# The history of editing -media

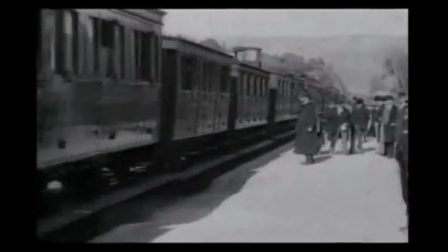(0:03)
1800s. The Lumiere brothers were the very first filmmakers. In February 1895 they invented the cinematograph, which had three functions.
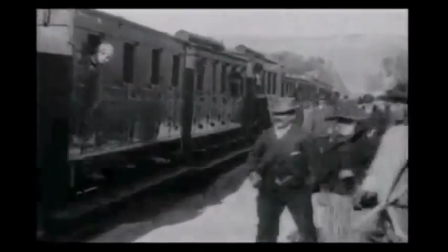(0:10)
It could record, develop and project. In March 1895 they recorded the first ever film, Arrival of a Train.
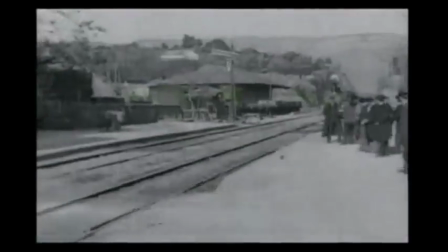(0:17)
These films were called actualities. They were short, single-shot films with a stationary camera, and they were all around 1 minute long.
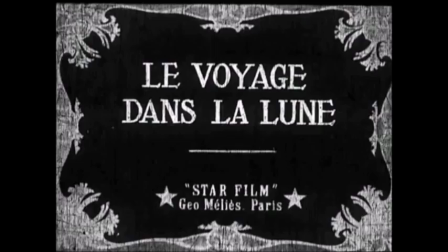(0:25)
1900s. In 1902, Georges Méliès created one of the most influential films in cinema history.
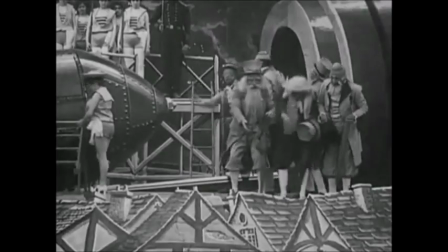(0:30)
A Trip to the Moon was the first film with editing techniques such as cutting and dissolves and jump cuts.
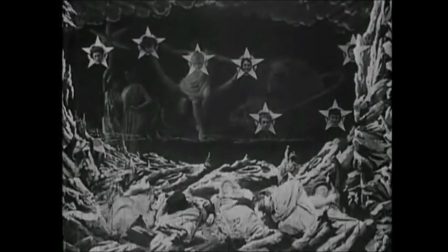(0:35)
This would change the future of editing in cinema.
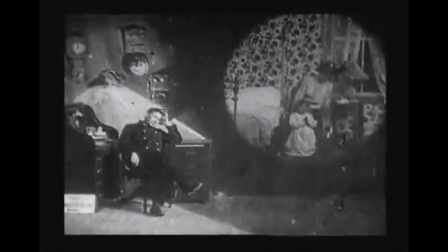(0:38)
In 1903, Edwin S. Porter's film The Life of an American Fireman made it clear that there could be narratives in films.
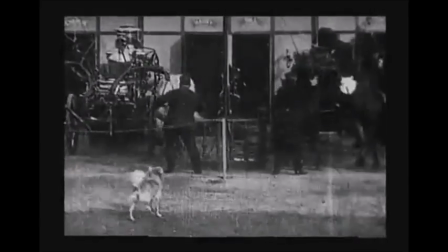(0:45)
He was one of the first filmmakers to use the cross-cutting editing technique. This is so he can tell a story and show action is taking place in 2 or more different locations.
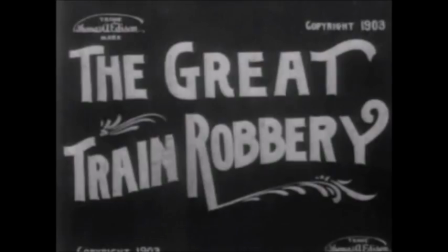(0:53)
This was all edited in camera. His later film, The Great Train Robbery, had the biggest impact on the future of cinema.
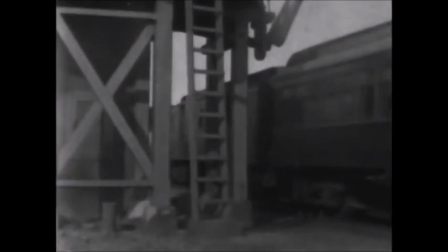(1:00)
The editing techniques used in this film were cutting and jump cuts. This film had 14 scenes.
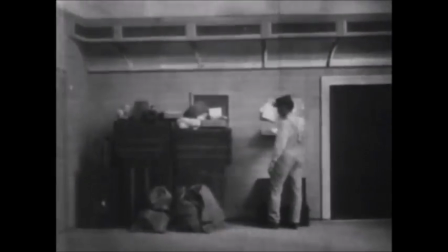(1:05)
The cutting would be used to create meaning to the audience.
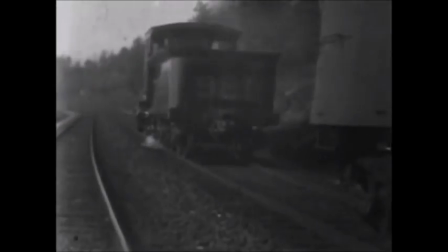(1:08)
The cinematography consisted of exterior and interior shots of the train, making the audience understand that what was happening was part of the sequence.
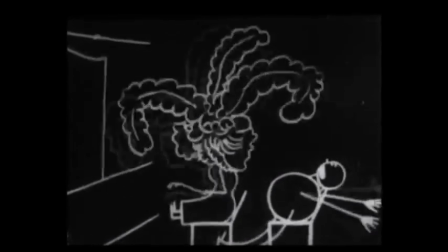(1:14)
In 1908, the first animation was created and was composed of over 700 drawings, all of which slightly different from the last.
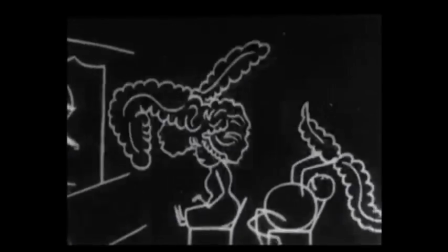(1:21)
This would allow future animations to be made.
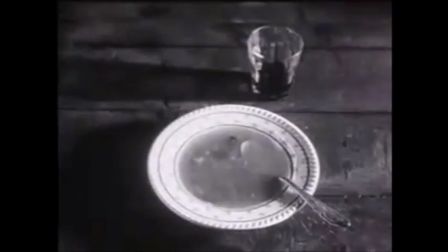(1:23)
In 1920, Lev Kuleshov inserted footage of an actor's face with a blank expression with other footage of random objects or people. This was to create an illusion to the audience that they thought there was an emotional response on the actor's face when it was just the same footage repeated. This was also known as juxtaposition. 1925. Sergei Einstein created Battleship Potemkin.
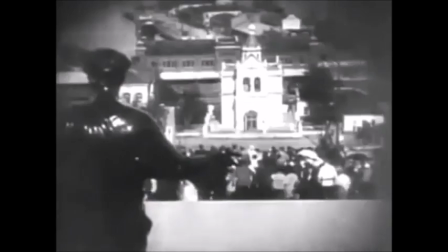(1:43)
This film revolutionised the arts of visuals in cinematic storytelling.
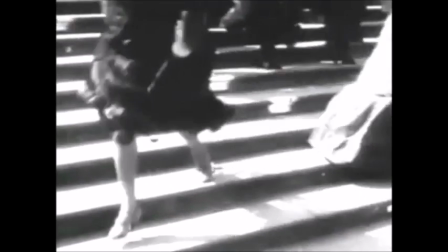(1:47)
The scene that did this was the massacre scene, which consisted of a montage of close-ups of faces and weapons and objects, and long shots, all fairly fast-paced.
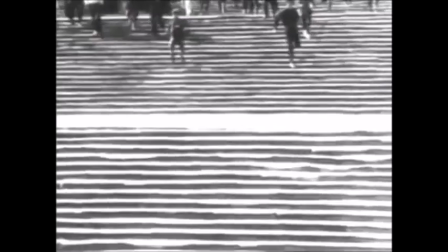(1:55)
In under 5 minutes, there were over 155 different camera shots.
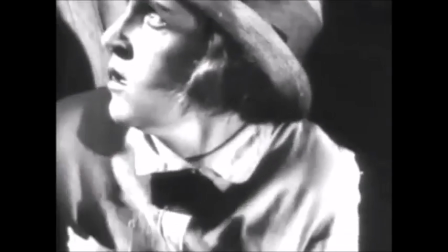(2:01)
The editing was so good that it made the audience believe that this was actually happening. In 1940, chroma keying was invented.
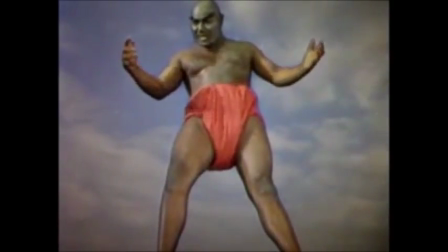(2:08)
It was first developed in the 1930s, however it was known as the blue screen. Chroma keying was first used to create special effects for the film The Thief of Baghdad.
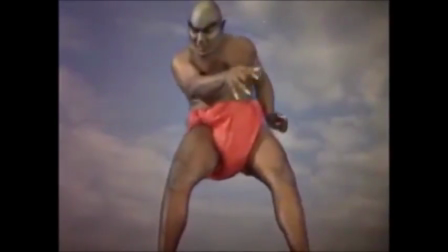(2:17) For you, this is the last moment of your life. My life?
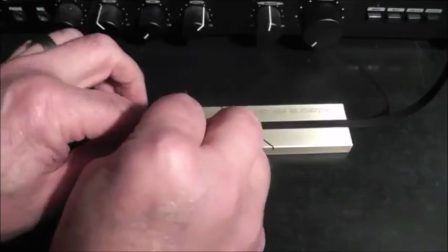(2:22) Your life.
The way we used to edit films consisted of physically cutting,
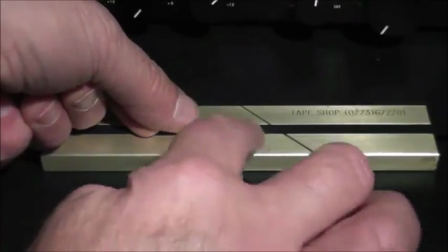(2:26)
then taping the pieces of film together to create a sequence of shots, then viewing it on a device such as a Moviola.
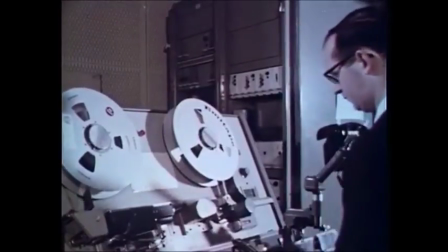(2:32)
You would view it to take a look at the results. In the 70s, videotape editing was introduced, and it involved copying footage from one tape to the master tape.
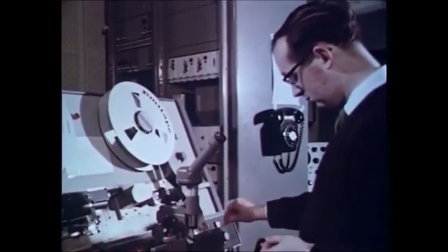(2:40)
This took up so much time, and if you messed up or forgot to insert a shot, you would have to restart the editing process all over again.
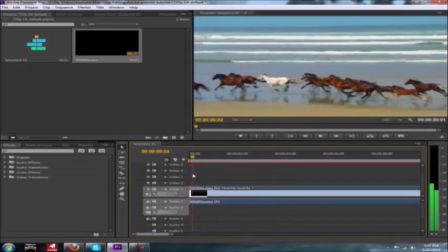(2:47)
Non-linear editing was introduced in the 90s, and you could edit digitally. This has brought us to the editing software that we use today. Millions of people are using Adobe Premiere Pro, Final Cut Pro, iMovie and Pinnacle.